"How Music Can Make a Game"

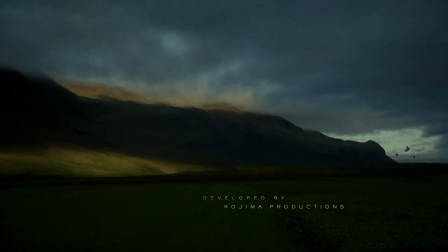It's a beautifully shot sequence that perfectly introduces the game, and feels on the surface very similar to his previous game's introduction,
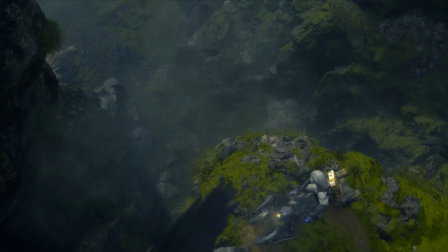but given that there's no history to be had with this game's development outside of it being the first game of a new studio he founded,
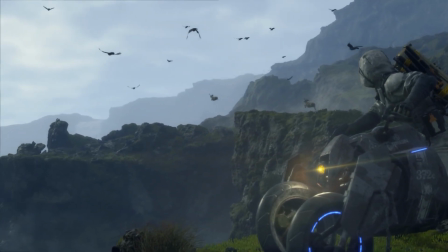it doesn't have the devastation of a mistreatment in the workplace, and instead can play as a triumph of overcoming the odds,
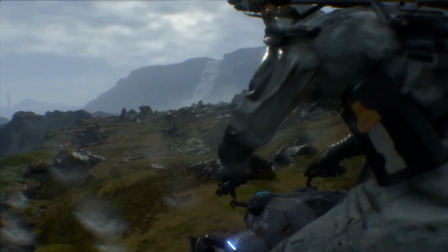and despite only finding the band randomly while sitting in a cafe while the album played on the speakers,
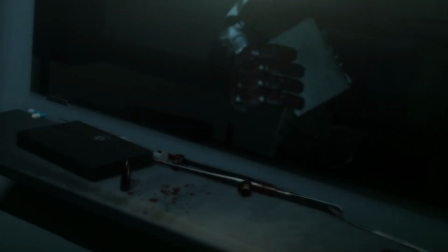it still makes for a memorable introduction regardless. Not all of these moments need to have a deep meaning or connection behind them to work.
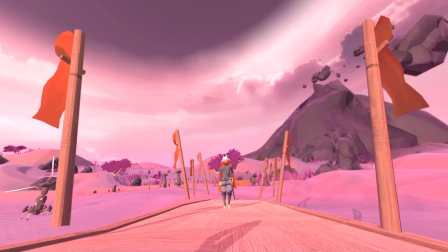Sometimes the right song at the right moment is all that's required to feel special.
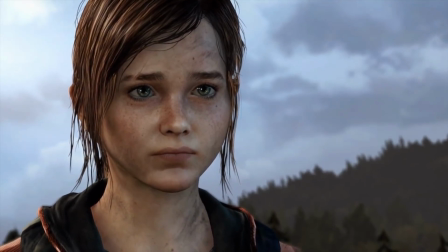With that said, a lot of the moments with original music are exceptional as well, but those can be tailor-made for their moments.
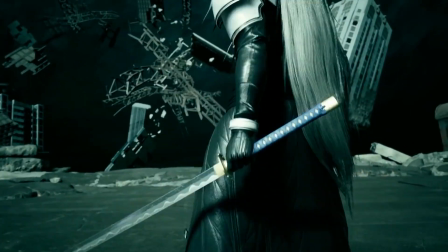It doesn't make them any less important to the culture of video games or the moment that they inhabit,
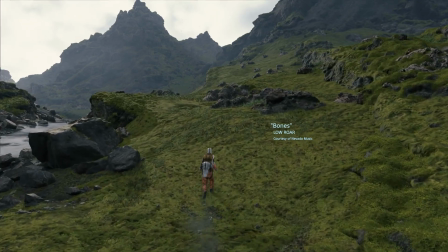but there's something to be said about finding the one song in an endless sea of bands and artists that
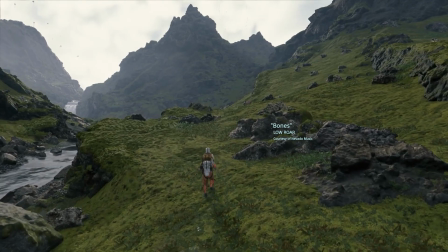the ability to pick the exact right one on its own is a special skill. And
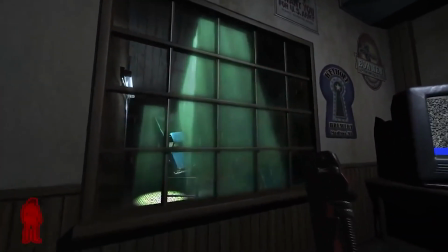given that these songs were already available for people to have built a connection to,
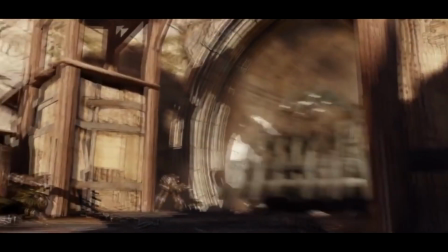it can add to that pre-existing relationship or build something new on the foundation of one particular moment.
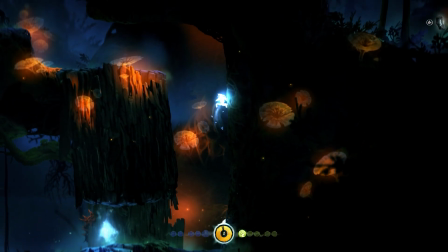For me, as someone who has outed themselves many times as having grown up as a non-video game music enjoyer,
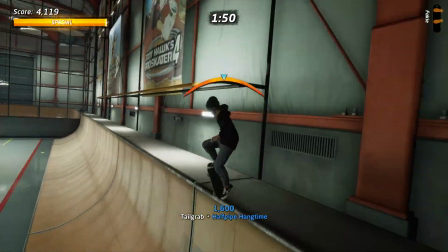the use of licensed tracks I already knew helped keep me engaged in an experience and even opened me up to the idea of keeping games unmuted while I played them.
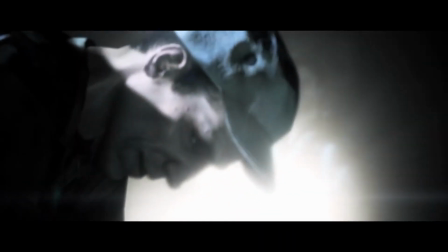A good example of this is Alan Wake. The inclusion of Nick Cave and the Bad Seeds in the soundtrack was actually the reason I picked it up.
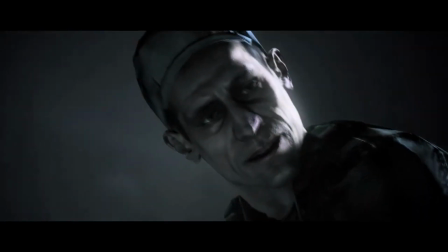So when Chapter 3 closed out and Up Jumped the Devil's bassline kicked in, I got excitedly happy.
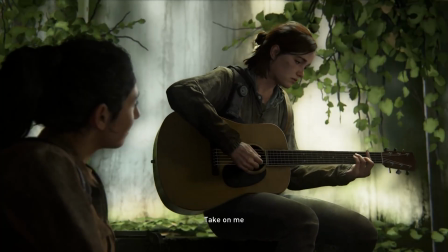It was the moment I became truly invested in the story. Before music became extremely accessible by way of streaming and online platforms,
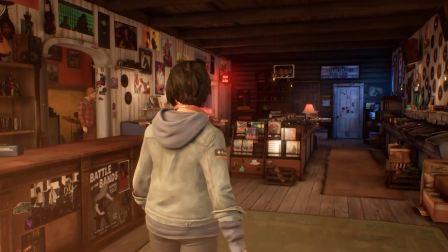a good needle drop could inspire someone to dig through massive record store collections in search of a new favorite band they had just heard.
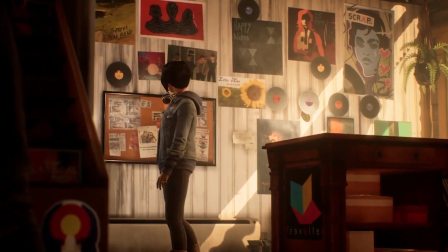In fact, if one of these drops was good enough, it could be the incentive to replay games.
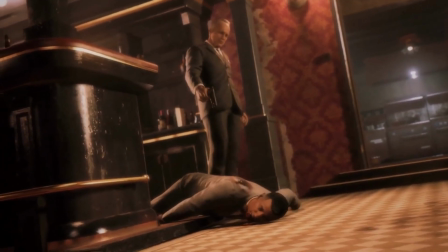This isn't exclusive to licensed music, original scores definitely have this power as well.
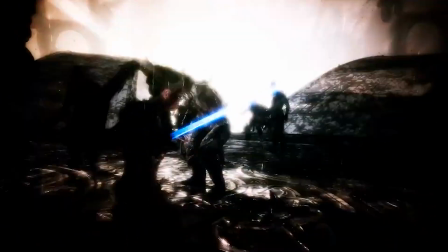But if the music is used in just the right way,
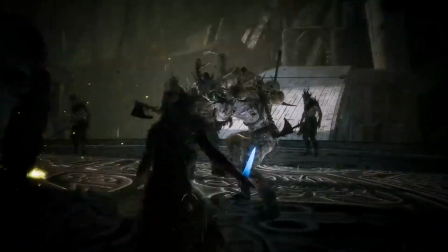it can be that extra little bit of incentive you need to sit through a 10-hour game for an amazing 30-second moment, and it'd be worth it every single time.
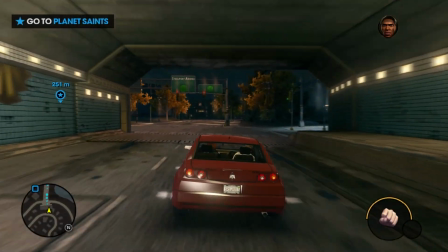Sometimes these moments aim to be a lot of fun. Using a good song at a cool point in a game can elevate a scene beyond your normal standard mission.
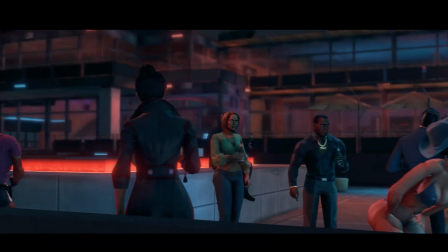Like for example in Saints Row the Third. At one point you crash a party to take over a penthouse as your own.
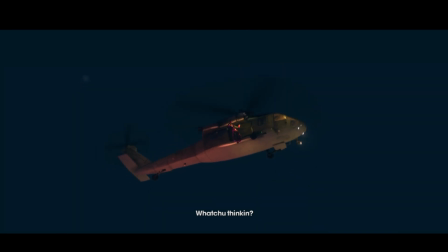As you start the mission base jumping out of a helicopter to crash a rooftop party, already a wild thing to do, Kanye West's Power starts to play.
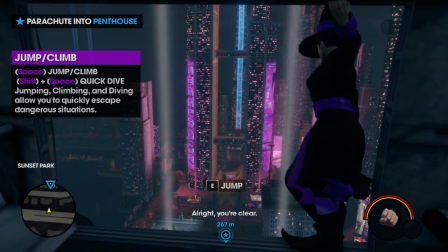It perfectly suits the rise back to fame that the Saints gang is trying to accomplish in the story.
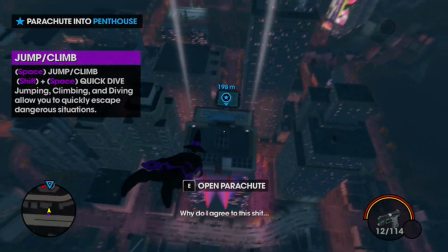The claps and vocal chanting in the intro to Power has this amping up atmosphere to it, the beat acting as Kanye's hype man.
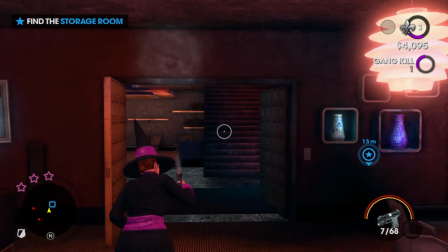So in the context of a video game having a hype moment, it helps you feel that energy rather than scoring with just a generic spy mission theme.
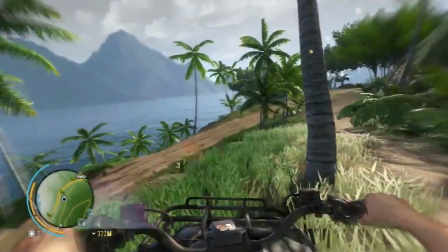In that same token, needle drops can turn an otherwise mundane mission into something much more memorable.
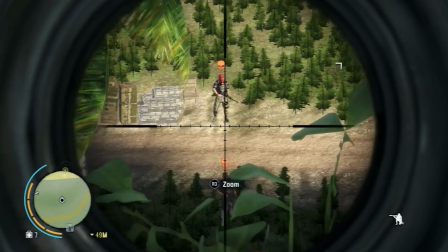The best example I can think of for this is Far Cry 3's Kick the Hornet's Nest, otherwise known as the weed burning mission.
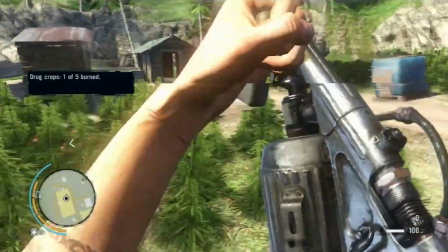Which sounds interesting, but mechanically it's a lot like other quests in the game where you just go somewhere and shoot some guys,
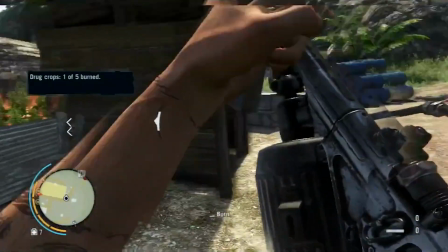but this time taking advantage of the fire physics to burn some devil's lettuce.
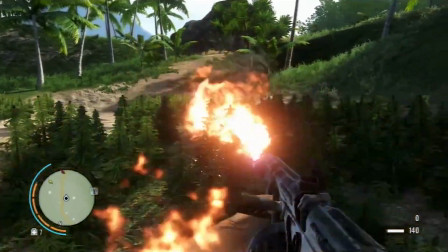The part that makes this such a standout for a lot of people is that as you ignite the flamethrower and start lighting up for everyone who's downwind of the smoke,
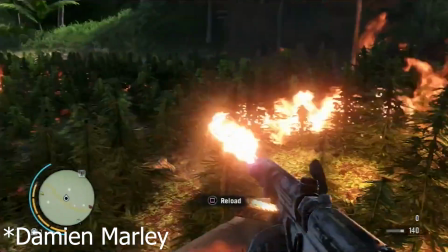is the Ziggy Marley and Skrillex dubstep song Make It Bundem kicks in.
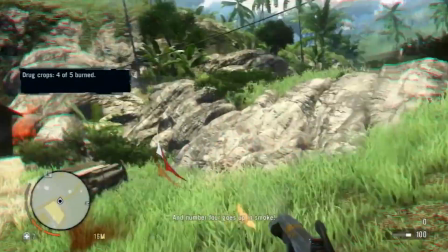As Jason Brody inhales smoke and the screen gets a bit wavy, the song perfectly complements the destruction of Vars's drug empire.
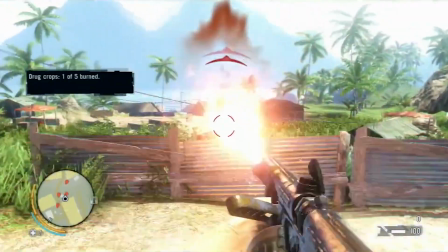With just your generic background music playing for this,
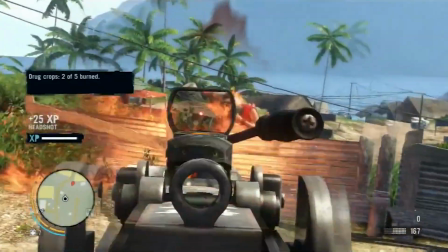it wouldn't have had the impact needed to really hammer home that this is the turning point in Brody's war against Vars, the point where he starts taking some of the power back.
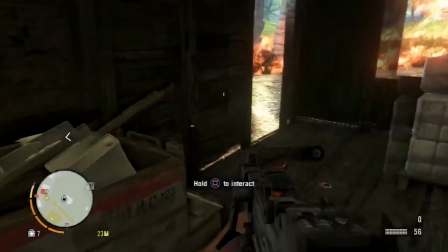Dubstep may seem a little of its time, and it kind of is, but regardless of that fact,
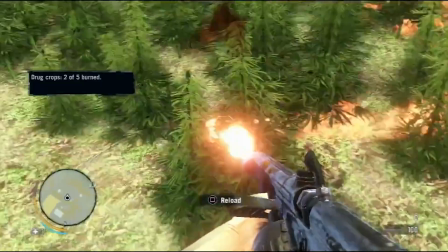it still works to this day in making a very easily forgotten mission into one that will stay with you for years to come.
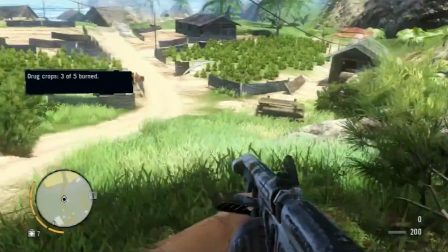As maybe cheesy as this moment is, it worked so well that Ubisoft have been chasing that moment a lot ever since.
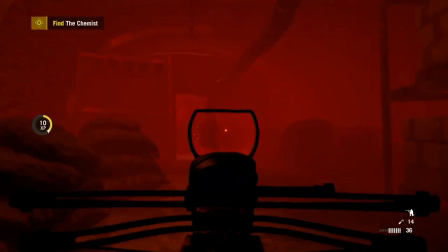Far Cry 4 had the Opium Factory destruction tied to Punjabi MC's Jogi.
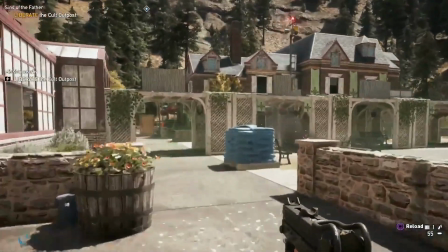When I got to Far Cry 5's Sins of the Father mission that involved taking out the game's drug at the center of the conflict Bliss,
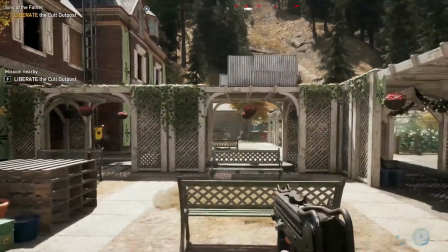I was a little disappointed there wasn't a song to accompany it, but turns out it had just been shifted elsewhere.
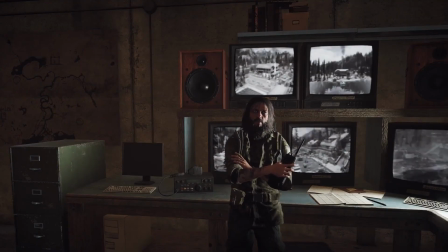In order to break your fellow soldier out against the mind control used by the Seed family, you set up blasting the Vine's Get Free over a loudspeaker.
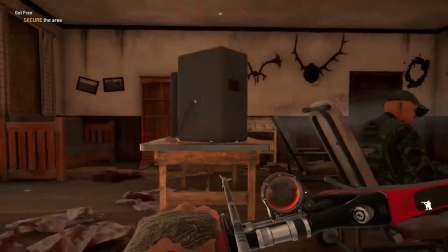This is extremely on the nose, but it works so well and the game knows it.
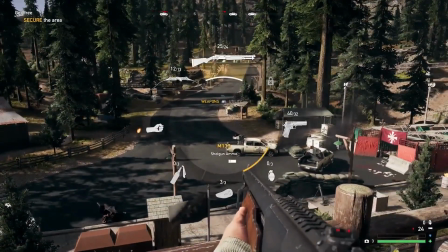The lyrics Get Free and Come In match the mission exactly,
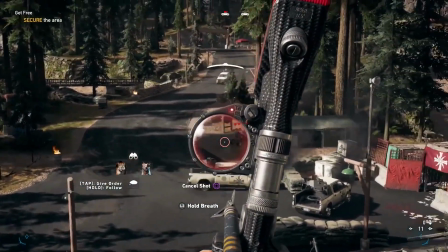making reference to breaking the control and inviting the enemy to storm the house as you defend it.
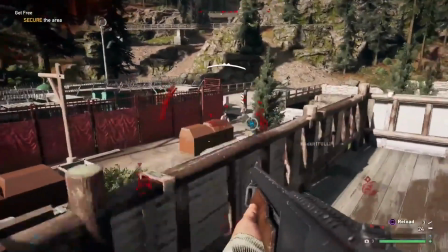It's high octane, and since the song plays over a speaker system through the building,
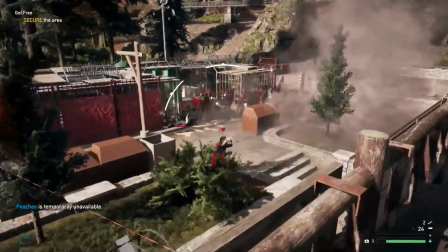running around finding new vantage points just adds an air of both hype and tension in a way that not many other approaches could.
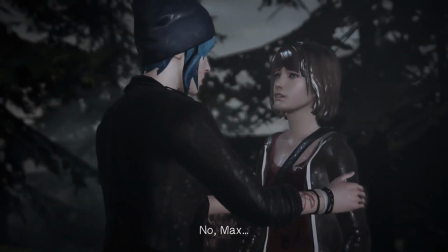Other times, a song can trick you into thinking an otherwise underwhelming or even bad moment is actually emotional and meaningful.
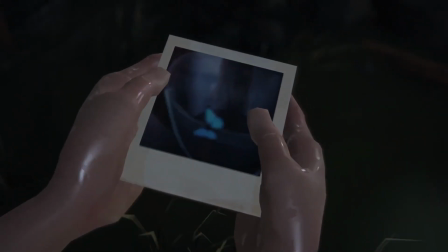It's not a bad trick to pull by any means,
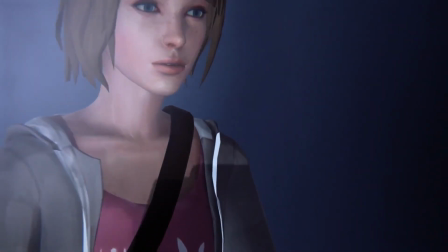but one that can feel a little defeating once you realize it wasn't the story you connected to, but rather the song playing instead.
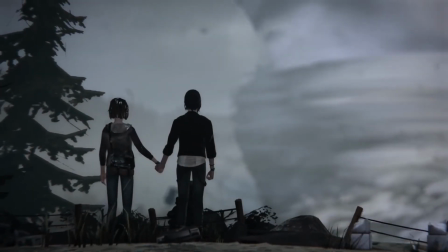The first Life is Strange is one such game. The two endings to Life is Strange are mixed at best and problematic at worst.
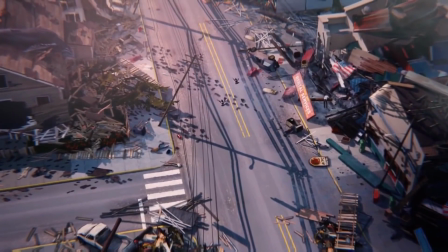I won't really go into why that is here, but if you don't know these endings, you'll just have to trust me when I say they're not that great.
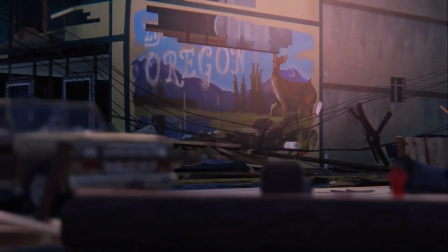Despite that fact, however, the first time you finish Life is Strange, in both ways I got extremely emotional.
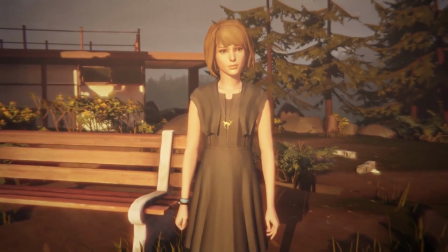In fact, watching the Save Arcadia ending still to this day gives me the lump in the back of my throat, kind of sad despite thinking it's a terrible ending for Max.
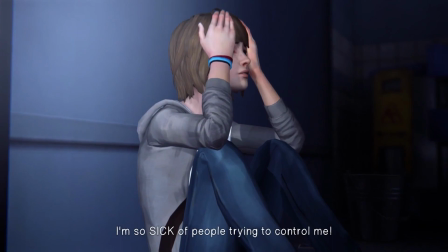The big reason for that is the Foles song Spanish Sahara. As the argument between Chloe and Nathan Prescott escalates right before the climax,
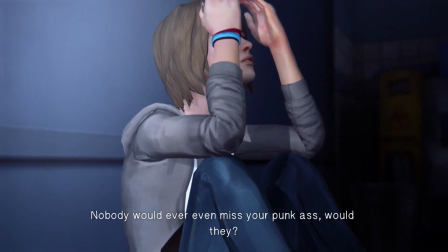the low kick drum of the song intro can be heard, cutting through the mix, as if to act as a slow heartbeat.
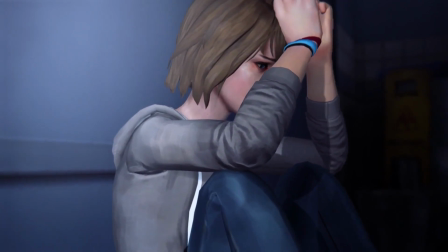And as the climax hits and all audio cuts out,
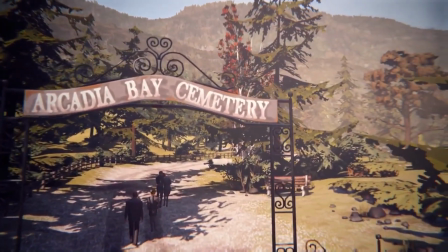and for the remainder of the ending, Spanish Sahara plays to the footage of the following events after the shooting.
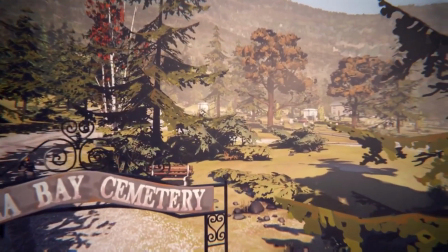Foles wrote this song specifically as a long and slow build to a massive climax at the end, built on ambience of a guitar, effects, and somber vocals.
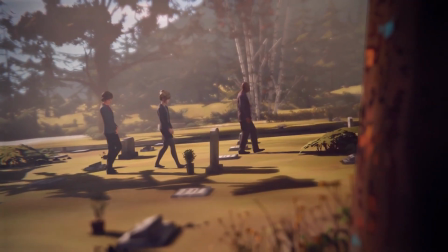As a song on its own merits, it's a very emotional experience.
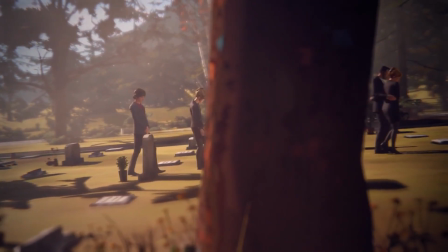So with scenes of empty sunsets and a funeral, all while Yanis Philippakis sings the line, "I'm the fury in your head."
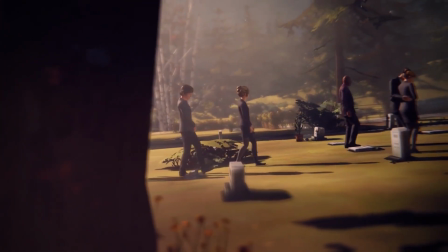It adds to the tragedy of Chloe's death, and the fact Max had to use her power to go back and let her die in order for the town to be saved.
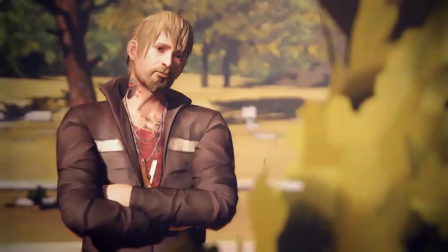I don't think this ending was poorly received in any overwhelming sense. A lot of people say they love it all these years later, and if you do, that's great.
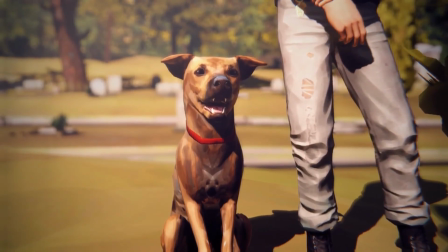But thinking about this ending with the song removed from it completely, I just can't help but feel let down by it.
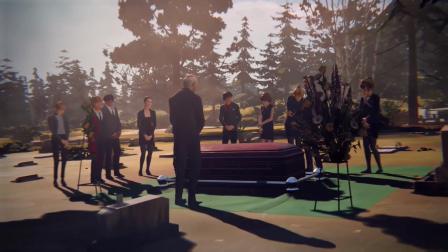Mainly because it relies way too heavily on the bury your gaze trope that's all too common.
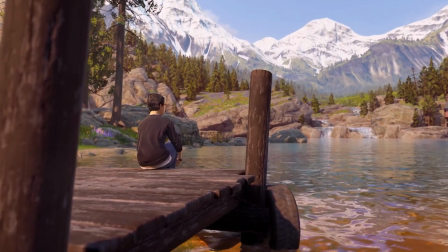One thing I really enjoy doing these days with the rise of YouTube and music having comment sections
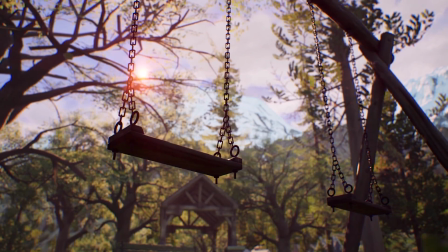below them is finding songs that were needle drops and reading the stories people have attached to them.
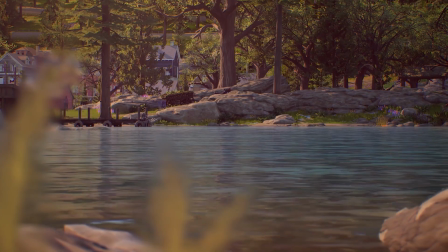Music means so many different things to every person. It can remind them of a loved one, and that one track will help keep that memory alive.
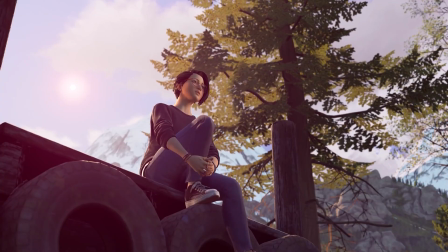And with that, a reason to connect with strangers online.
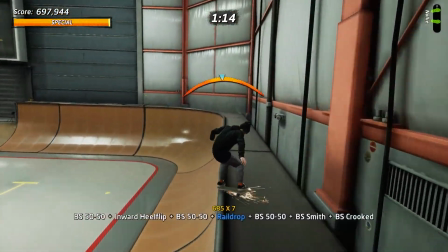You might get that one annoying gatekeeper saying it's not okay to find out about a band through a video game, but those people forget there's a whole generation of people that grew up on Tony Hawk's Pro Skater.
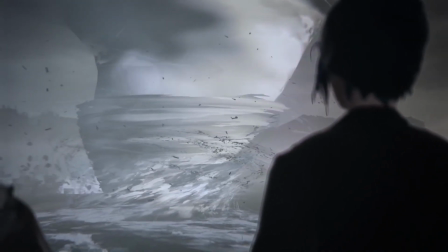Music can become intrinsically tied to a game so that one cannot be thought of without the other, and I think that's something truly special.
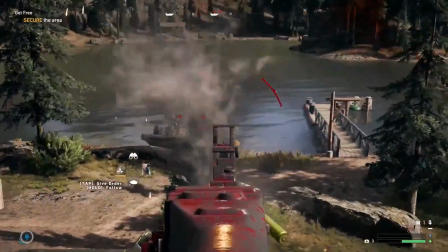I do have to mention, however, that not all needle drop moments are mechanically perfect.
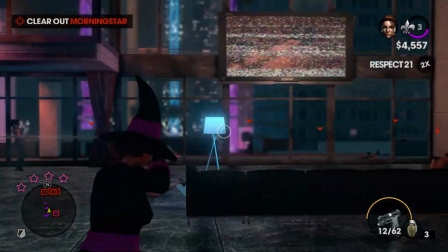Even the ones I mentioned in this video do have their faults to them. Unless specifically used in a cutscene, there's always a chance of something going wrong and making it feel a bit jarring.
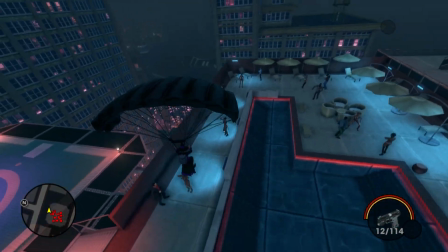For example, in the Saints Row 3 party crash mission, after you have successfully taken over the penthouse for your crew,
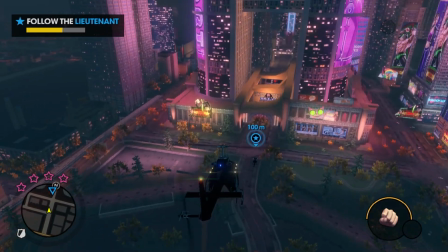you must chase someone for information, and this sequence can take just a little bit too long,
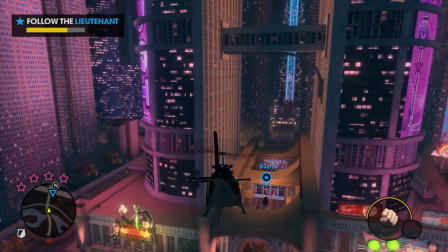so after power fades out and the in-game radio kicks in, and depending on the station, can drastically shift the tone of the sequence.
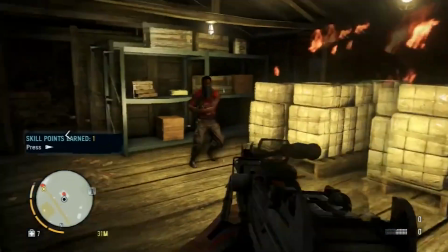These aren't game-breaking moments that make you think badly of the game.
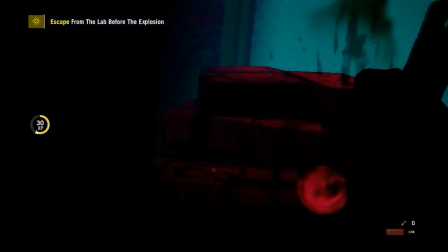It's just a little thing that makes you realize how difficult these needle drops can be to manufacture in a way that works exactly the same for every single person playing them.
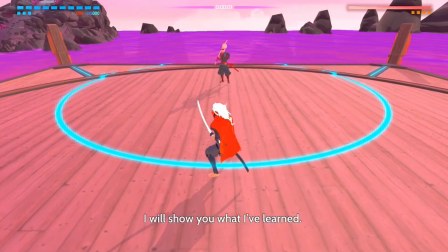Unfortunately, this isn't even the worst part of needle drops. As I said, the thing that makes a needle drop is licensed songs.